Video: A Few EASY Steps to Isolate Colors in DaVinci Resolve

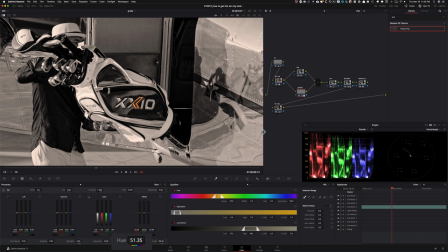So one thing that I can do is I can just go and swing my hue a little bit and I can bring it back to that gold, this kind of thing, instead of like where it was before. So I can just bring that back a little bit, not too much, something like that.
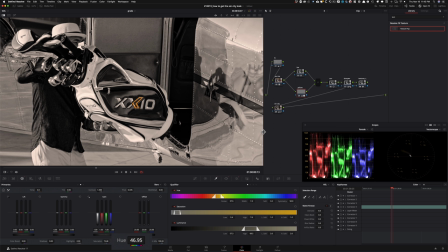Even like I would keep it around 40, somewhere around here. Now that is pretty true to our actual logo, what it should look like. And we're gonna just park it right here.
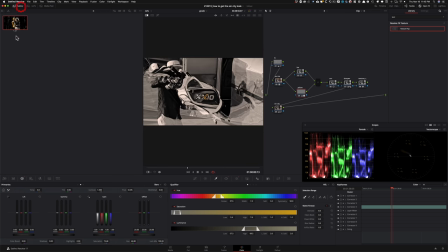So once again, guys, let's go back and look at our image right here.
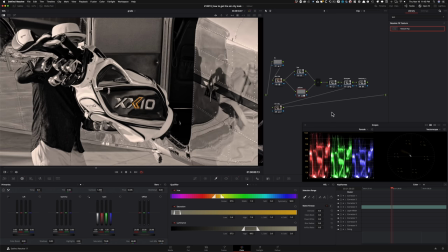So this is what we wanted to match. This is what we created. And just look at it.
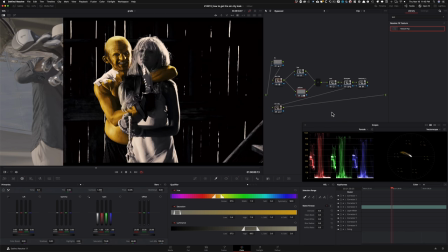If I just go all the way back to where we started to like where we ended up, okay?
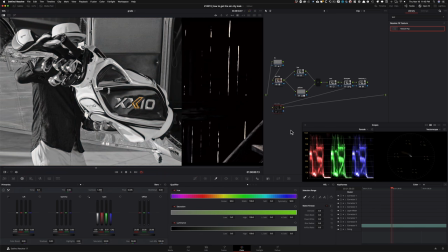And then if we go to our node number 9, and kill it, like the Sin City node made all the difference, okay?
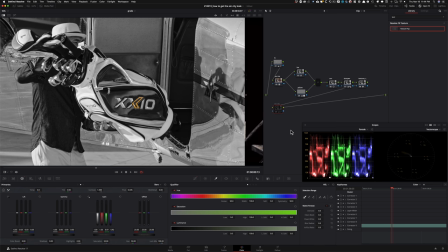I mean, this in itself is a pretty cool look, but it doesn't have a personality. It's lacking personality.
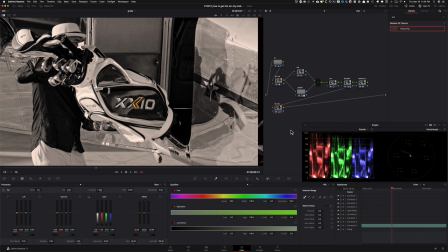And then as soon as I add the Sin City look, I mean, come on, just look at that. So let's go ahead and get rid of this. Let's kill all our nodes and start from the top.
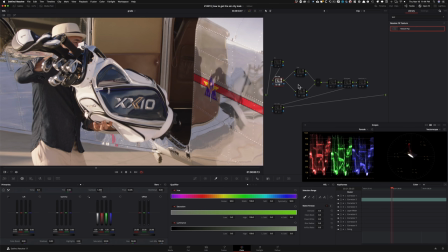So this time I went with the technical LUT, RE LUT, so that's a proper conversion from log to rec 709. Then we went ahead and selected our yellow, tracked it, added the black and white effect, which is in our RGB mixer,
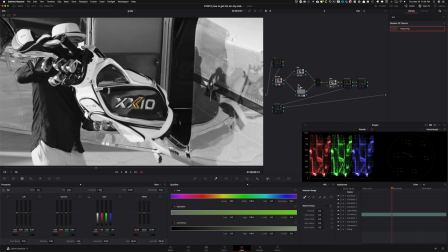and then did tons of contrast to just bring in that Sin City character, sharpening to dirty up our image a little bit. And then I showed you a brand new technique, texture pop, and that really helped bring in that
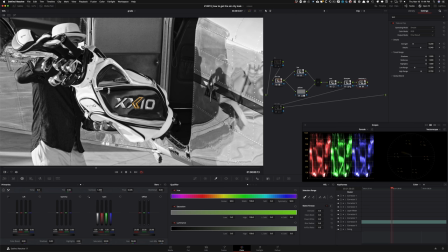DNA from movies like Sin City and just make everything really gritty. And finally, we added the Sin City node that just made all the difference in the world.
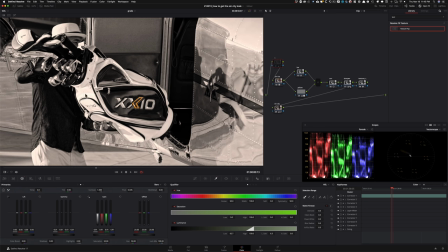And then the highlight one was extremely important because just look at this area right here.
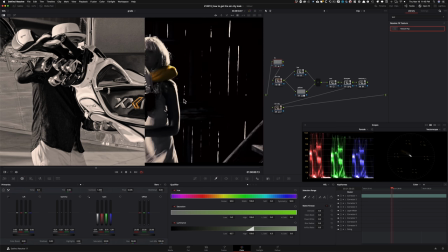Look at this right there. Look at that right there. And not to mention how close it brought us, because without it, like look at this to that. And if I were to get rid of this node, like there's a big difference. And then after that, it just brought everything together.
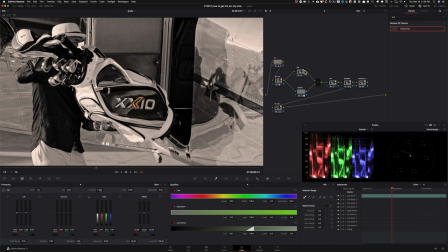Let's check out the final look in full screen.
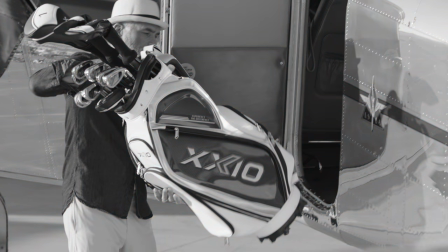So hopefully that was fun. And like I mentioned, I mean, it's not something you're gonna be using all the time, but definitely good to know how to do it if the job requires to create something similar to this. Guys, if you're enjoying the content, make sure to smash that like button, subscribe to my channel for more awesomeness.
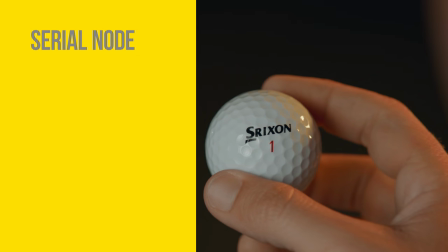And do not forget to watch the 1 hour long free training. Literally, I'm telling you, it's gonna transform your color grading career. It's gonna take you from not knowing anything about Resolve to blowing the F up. So check that out. And on that note, I'll see you guys in the next video.